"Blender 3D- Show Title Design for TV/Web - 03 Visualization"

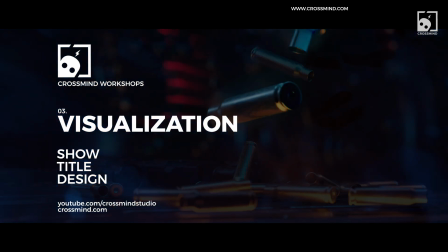Hello everyone, this is Ram from CrossMind Studio and welcome back to the chapter number 3 of this workshop about show title design.
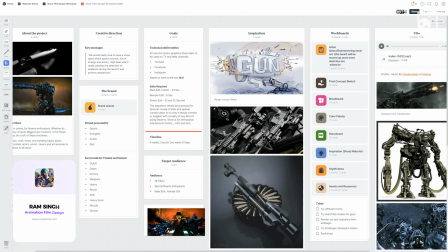And I hope you have all prepared the things that we had discussed in the previous chapter, some groundwork that we talked about the gathering resources and stuff,
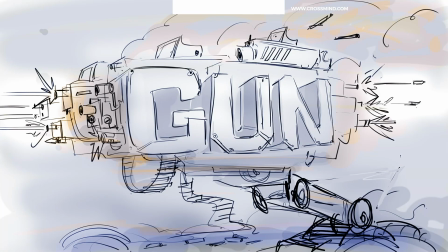because today we are going to just bash into the concept and make all sort of efforts to make it look just the way we imagined it
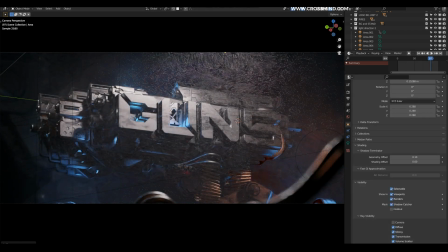during the concept and brainstorming session. And so this chapter is going to be all about visualizing.
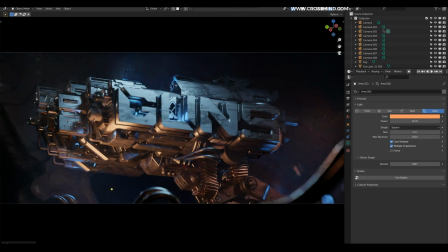We are going to just make an end frame in Blender 3D, and basically this is going to be end frame,
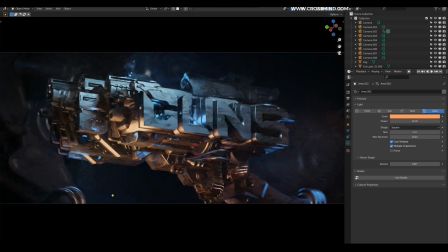the final frame that is going to be revealed during the end of the title.
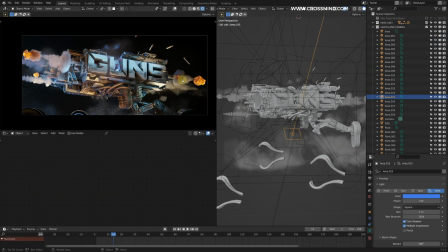This is going to guide the rest of the production for the animation and visuals. So that is the key goal for this chapter.
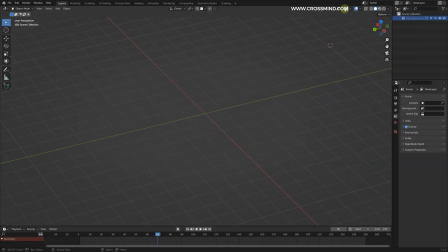So first things first, let's just make some basic setup and let's get the unnecessary things out of the way. I'm using Blender 3.1 as we discussed in the previous chapter. So let's bring the artwork that we have from the concept session.
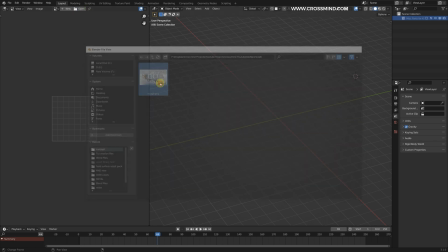Go to the image editor and open a file. Here I have a concept, and let's load this image so that we have reference in front of us all the time.
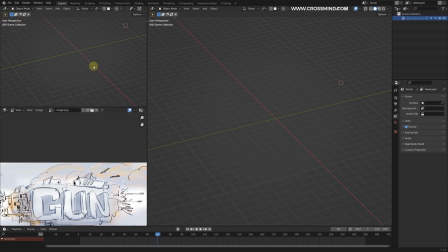And also let's make this one into a 3D viewport, and this is going to be our camera.
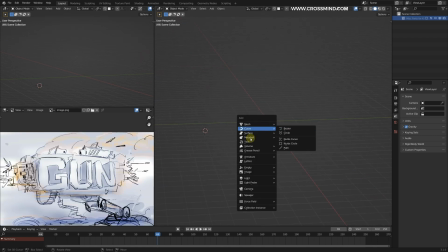All right, so to begin with this, I'm going to grab the font that we downloaded from font.com. So let's type the title of our show, which is going to be guns, with the text tool in the Blender. Let's align this in this way.
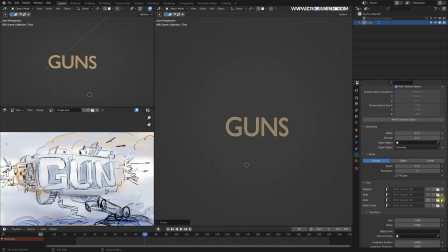So let's load the font that we had downloaded, and this should be somewhere here in the font section, fonts, and the name of the font is Big Mecha. There you go. So this looks pretty decent, and the only thing I want to do about this is add some depth into it. I think it's going to be extrude, so let's make some extrude,
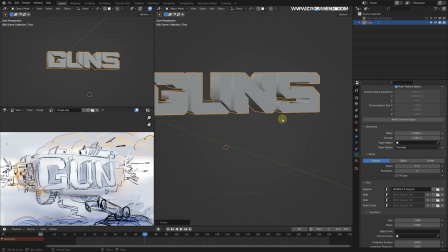and also maybe we can add some more thickness by increasing the offset and very slight amount of bevel, and make a copy, another copy out of this.
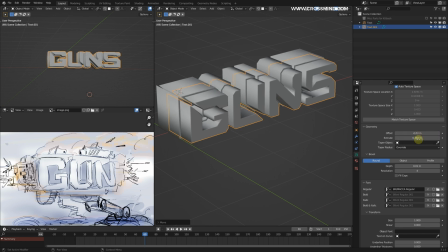And this we can basically make one sort of outline, another layer of extrusion, just to make it more readable.
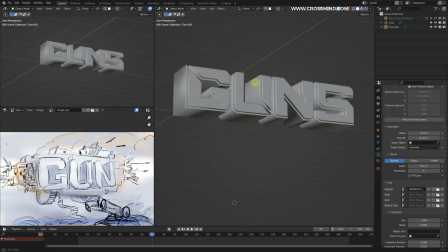So we have the text unit. So the first thing I'm going to do is just add one camera here,
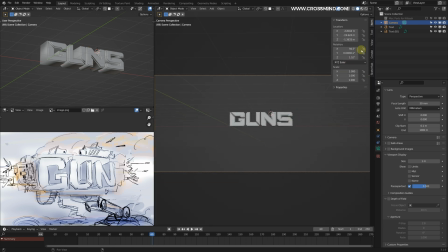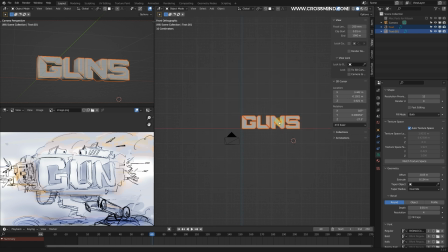view, camera to view, place this a bit above the ground just in case if we are running few simulations.
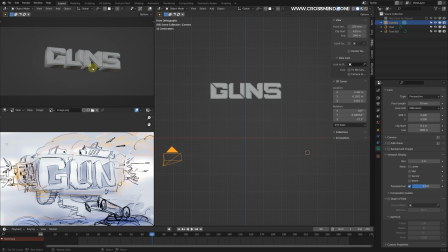70 mm in the focal length. I think something like this should be fine. This is set on the height, and we'll see some of the bottom part and the left part. So this way we are now logged into the camera, and any of the effort that we are going to make, we are going to make it according to this view.
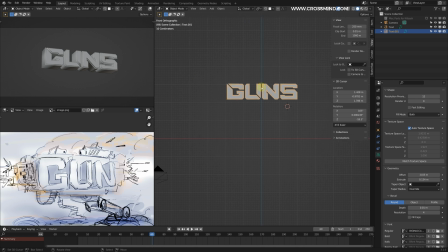So since this is not like an asset or anything for animation, this is going to be a logo unit that will be only revealed from this particular point of view. So any effort other than this frame, whatever is visible in this frame, is going to be a waste of time. So all that matters for us is that this frame looks good from this particular angle.
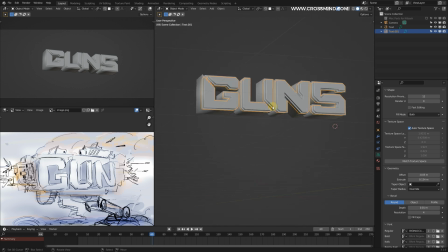So in whichever way we can achieve that, whether by cheating it or whatsoever, all we need is some good silhouette around this, just like the concept that we made.
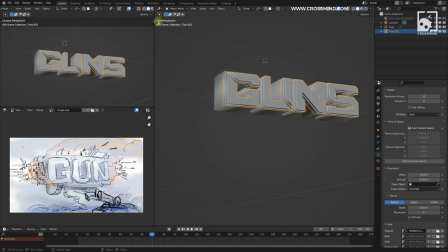So locking in camera, that is going to save you a lot of time. So maybe around this we could make a scope here, something like this,
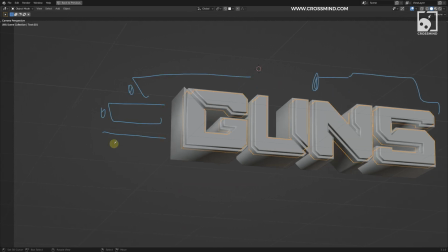and few muzzle flashes here, and start kitbashing some stuff around the logo, something like this. Exactly what we discussed in the concept session.
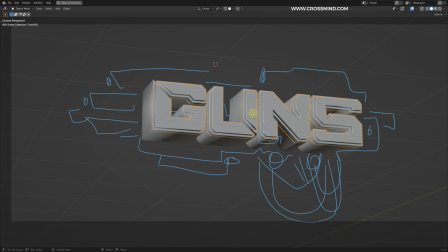I just want to make sure that this composition is more horizontal and this unit doesn't have much height,
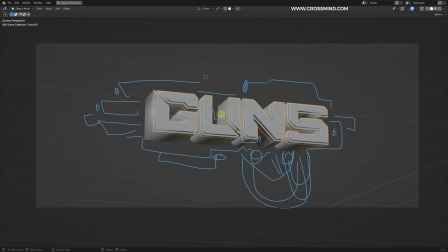so that it looks like pointed, just like a gun, just like the Gustav gun or the other metal slug composition we talked about in the previous chapter. This way, in the left and right, there should be a few more muzzles here, and the height we are just going to add some scope.
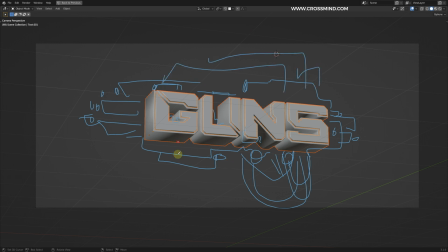Don't make it too tall. If we make the silhouette heavier in all the dimensions, then it's going to be difficult to make it readable in the dark shots.
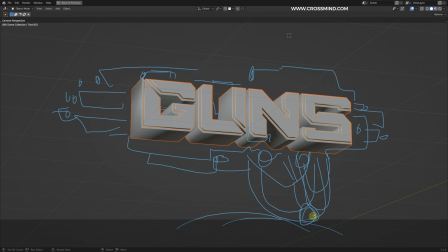So something like this. And then there's going to be some sort of stand here on which we are going to mount these guns, and then some bullets and smoke.
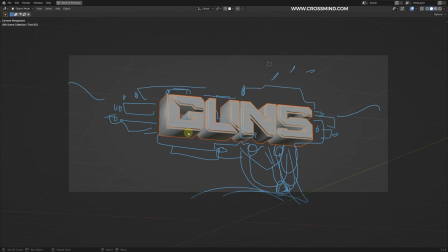All right.